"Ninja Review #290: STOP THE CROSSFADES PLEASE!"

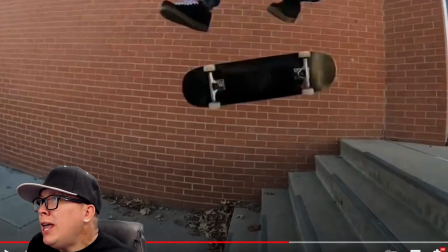everyone's perfect and special unique way.
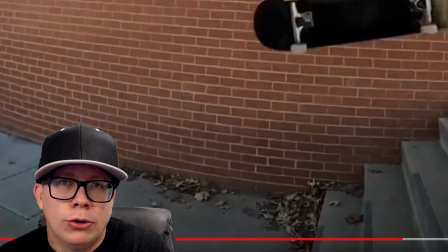Too bad. We're not doing that here.
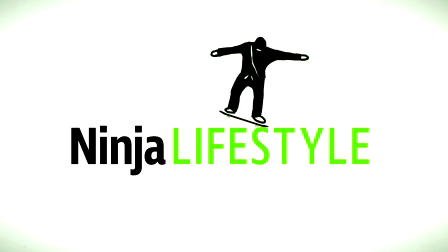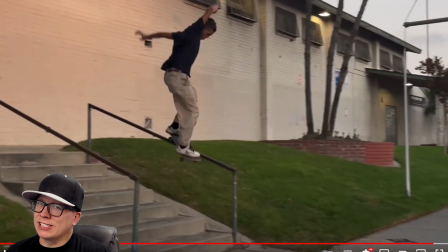What is going on guys? Welcome to another episode of Ninja Review, the series where I review videos submitted to me by you guys.
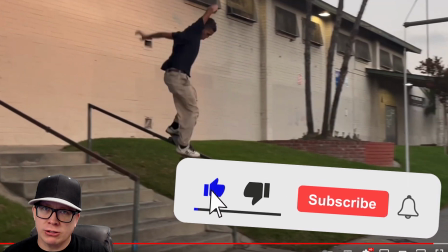Extra big shout out to the two people who submitted videos this week because otherwise I would have nothing to review.
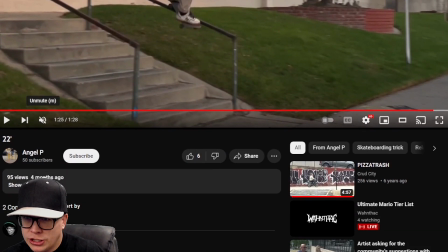Let's jump into it. First video is called 22 feet by Angel P rewind
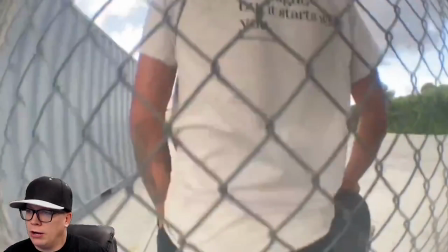play starting off he's behind the fence
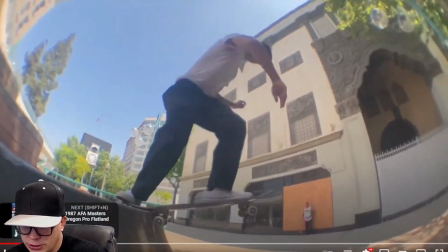starting off with a 50 50 did we get a violation first trick no way there's no way we got a violation first trick
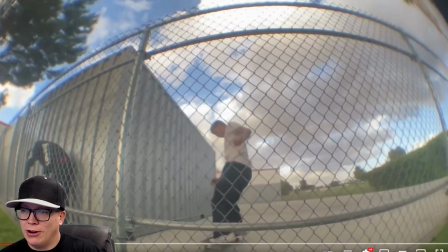a heel drag probably not okay let's just step back a little bit we
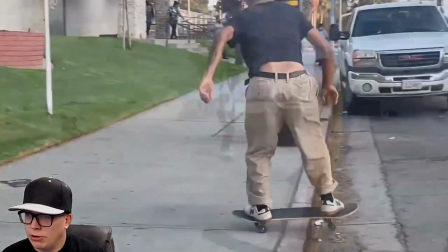don't have to be so critical today although these crossfades are really
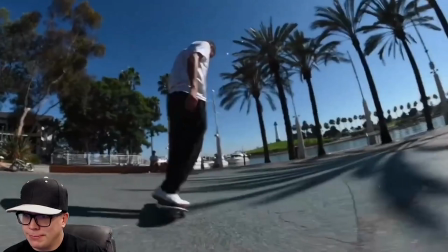distracting and really bad and if the whole video is like this i guarantee you it's going
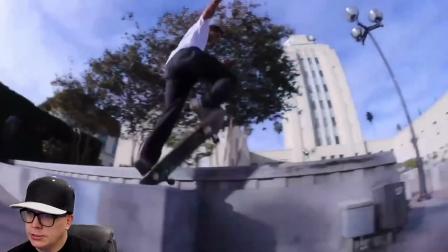to be ruined thank you tray down the stairs crossfade here front tail so
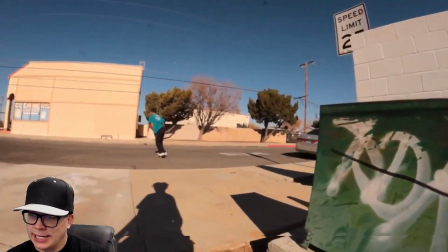this is honestly just laziness in editing but laziness might not be
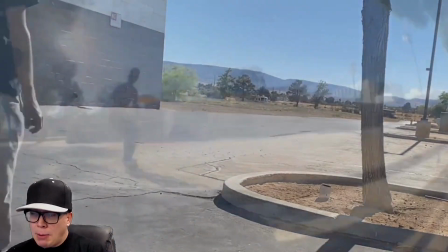the right word because it would probably be easier to not have a video
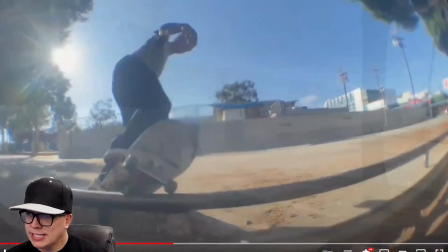like this look right here we don't even get to see the landing before it fades
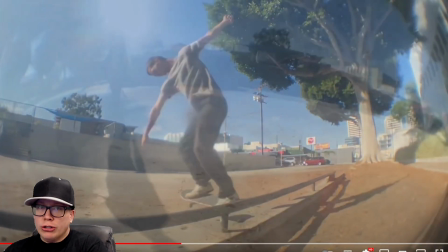away that you should have what like did you not watch the video when you exported it if it's not entertaining enough for you to
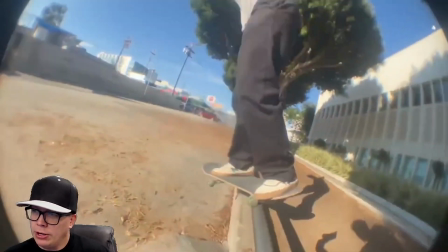watch and notice such a critical mistake holy macaroni do you just not care there's effort right i
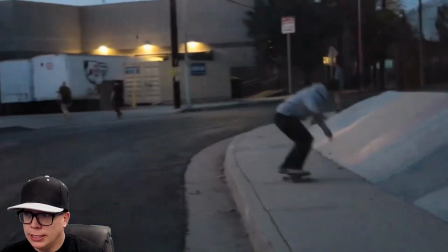think it would have been easier just to drag every file into a program and then just hit like compile
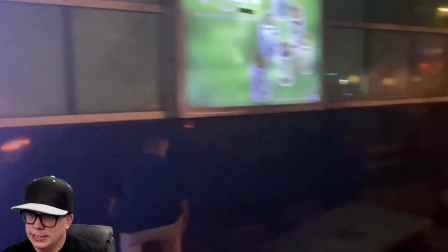rather than do it like this where it's it's just ugly and
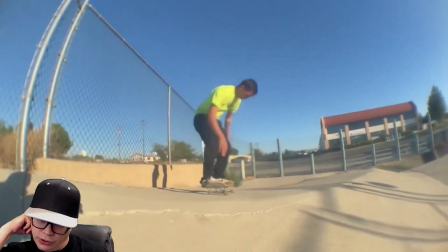you're you're not only distracting the viewer you some of the tricks you're just completely
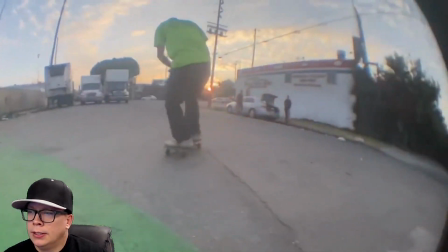cutting off we get some tic tacs here on the front side flip I mean the style is good right for the most part we got cool spots
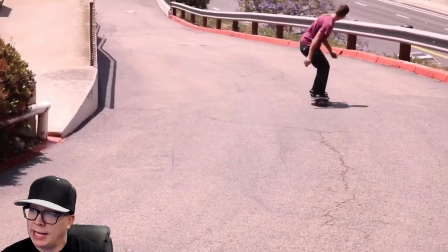pretty good filming just the crossfade is so distracting and so bad oh I feel like that's something that people
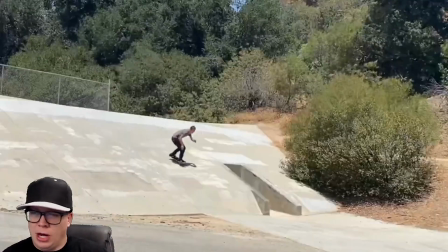should notice i mean i've talked about it on ninja review i don't know maybe a hundred times what episode are we on here we go we got to be getting close to the edge
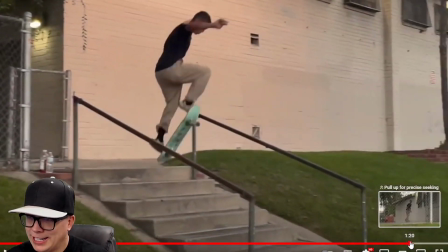here we crossfaded the roll up that was funny to make it more dramatic like dude it's it's a it's smaller than a flat bar
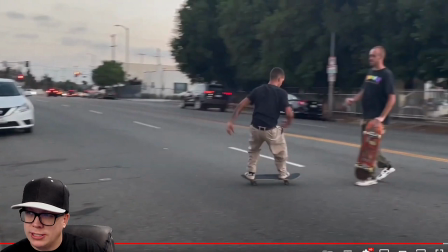smith grind down the rail nicely done videos over one minute and 27 seconds overall not my favorite video.
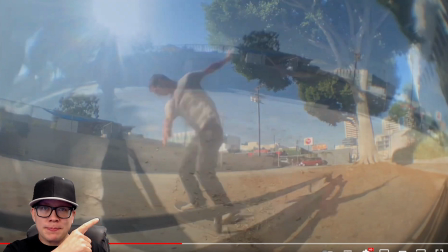You tell me what's going on here and how did this happen if anyone was putting even just a minimal amount of effort into the video. Again, it's weird to call it laziness because I feel like it takes extra time to do all this, but it still makes the whole video worse as a whole.
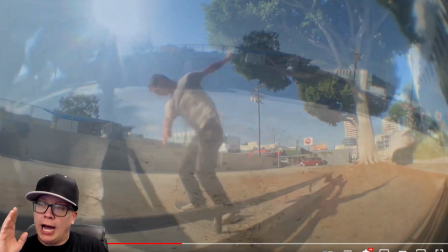If this had no crossfades, and I know I keep harping on the same subject, I promise you it would have been 8.5 out of 10. But right now, it's a 4. You got knocked all the way back to a 4 as far as me being able to enjoy the video.
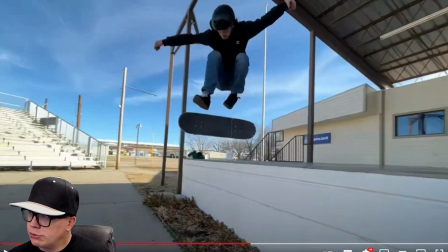So yeah, not my favorite at all. Next video, this one's by Austin. It's called Park Clips for Ninja Review.
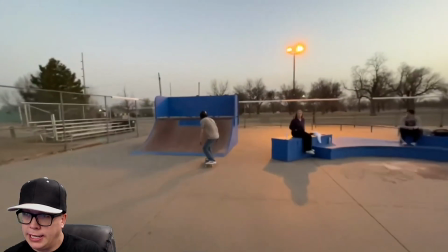Nice. Rewind and play. I always say try to start off with a bang.
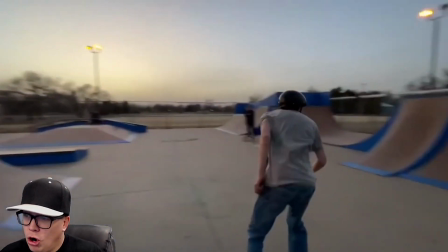We got the 5-0 fakie. Whoa, perfect half-cab flip. Look at this line.
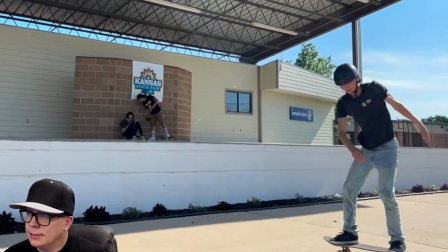Blunt 180. The cab. He's wearing the helmet Josh Kat style.
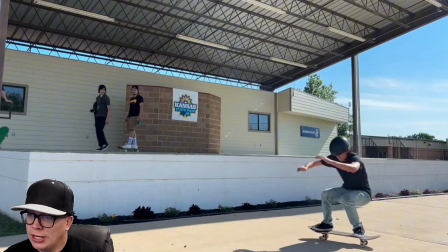We've got switch already. We've got transition. We've got jumps. We've got nollie. We've got flat bars.
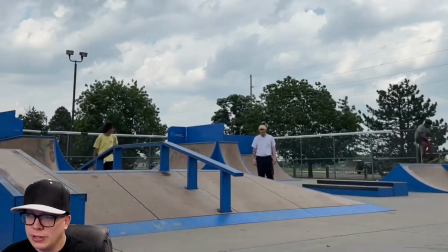We've got switch. We've got down rails. We've got a smith grind. We've got a crooked grind.
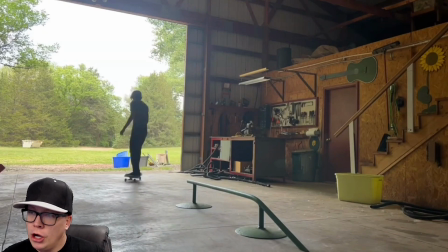All the filming so far has been fine. Front blunt. No tic-tacs. Not too much roll up.
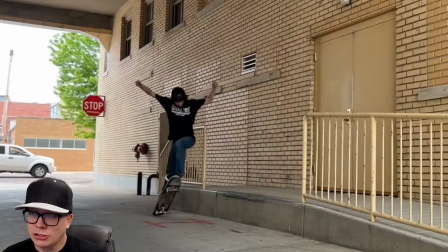Not too much roll away.